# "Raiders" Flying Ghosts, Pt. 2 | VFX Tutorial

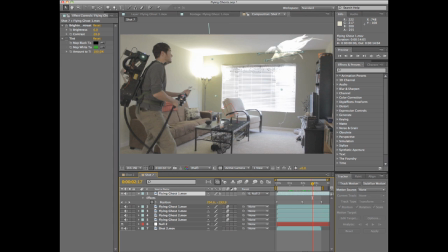8:23 So basically to do that I'm just going to select the clip again, go up to Effect, Color Correction, Tint. And I've already pulled it up here just to save some time. Turn that on. I basically just set the white map to this kind of greenish color here.
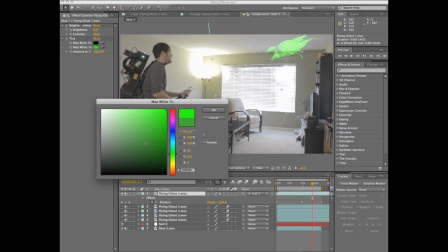8:40 Now try not to blow it out too much or you'll lose a lot of the detail in your ghost. So I kind of brought them down to me right about here.
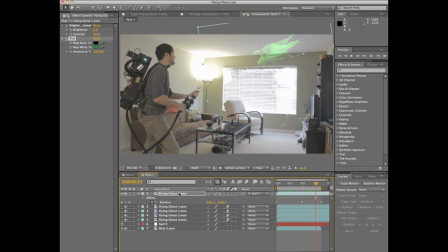8:48 All Now, some cool effects that we can apply to the ghost to make it look a little bit more realistic is motion blur. And to do that, it's very simple. On the flying ghost clip, if I go over here, you'll see this little kind of circular trail-looking thing. So I'm going to go ahead and select that and activate it. And that automatically applies a motion blur to the final render.
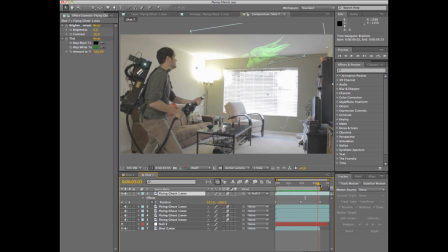9:08 Now, some of you might feel that the ghost is a little too transparent in this shot. Totally understand. We felt the same way about our Ghostbusters video. so one of the ways we fixed that is simply by duplicating the layer so I simply selected the layer apple c apple
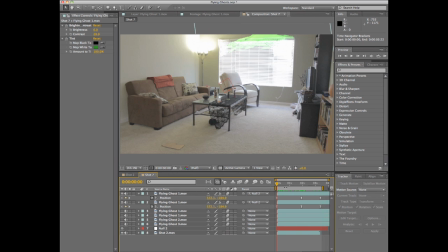9:23 v all right looks like it's pretty smooth there
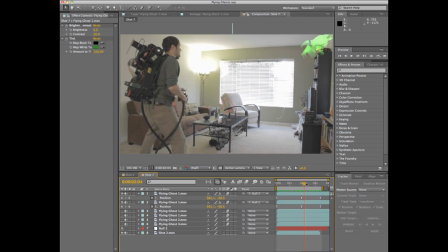9:28 and he's certainly a lot more apparent in the shot all right now there
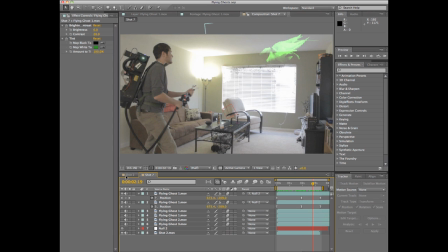9:34 are still a few effects that we can apply to this ghost to make the effect of the final shot even better now what I like to do is add kind of a trail effect that makes the ghost look a little less puppety so what I'm going to do is I'm going to select
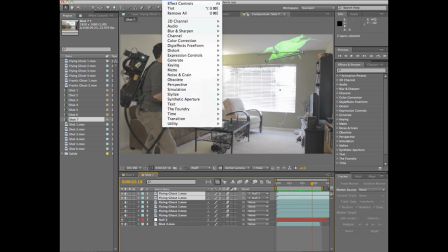9:47 both clips going to go to effect time and select CC wide time
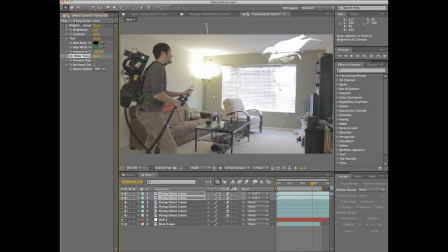9:59 I'm going to drag that all the way up here to the top make sure it's the same on both clips that way the tint is not disrupted and I'm just going to go ahead and adjust these settings until I get the desired effect so I found a pretty good setting here with native
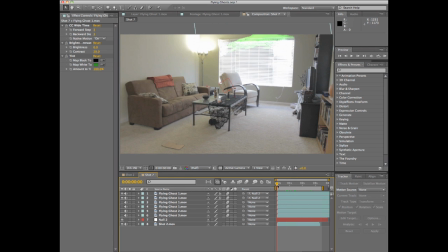10:15 motion on forward step three backward step three and if I go ahead and play this back you're gonna see I'm gonna get much more of a heavy motion blur and kind of a trail off the ghost all
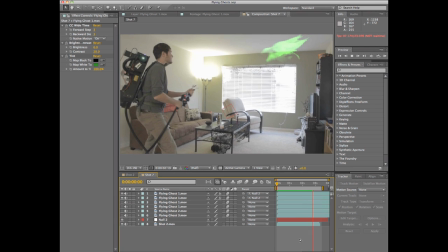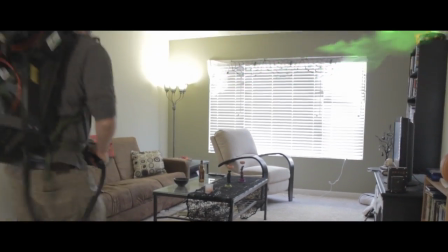10:37 right well that is actually pretty much it for the flying ghost effect final tutorial here in After Effects of course if you keep adding
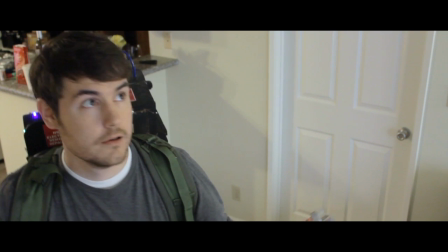10:45 the ghosts I took different selected clips of different shots of our flying ghosts that go different directions have different attitudes and I lay them into the scene.
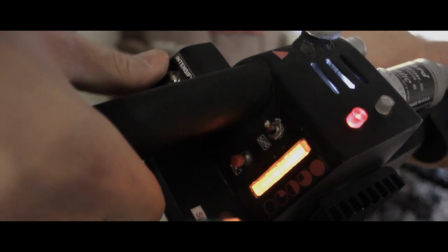10:54 I hope you guys go out and give this a shot it's really fun to apply practical effects with digital effects
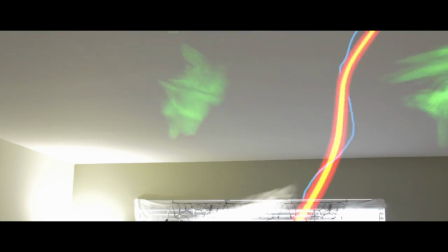11:00 and it really just shows that this stuff still works and can still work and on a larger scale work even better.
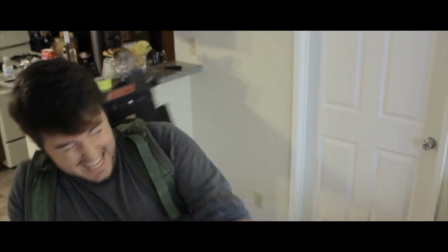11:06 So I hope to see some really cool videos from you guys soon.
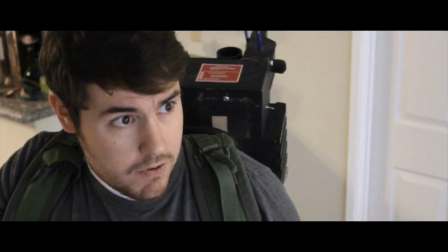11:09 Feel free to post video responses of your attempts at the flying ghost effect and stay tuned for more videos like this from us as well as more short films.
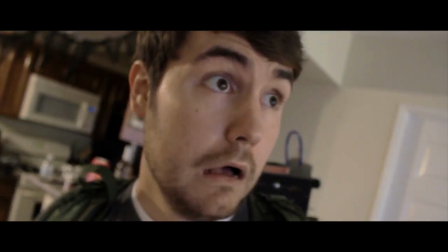11:17 If you're new to the channel please be sure to rate and subscribe. We'll see you guys later and make sure to check out our Halloween video this October 31st.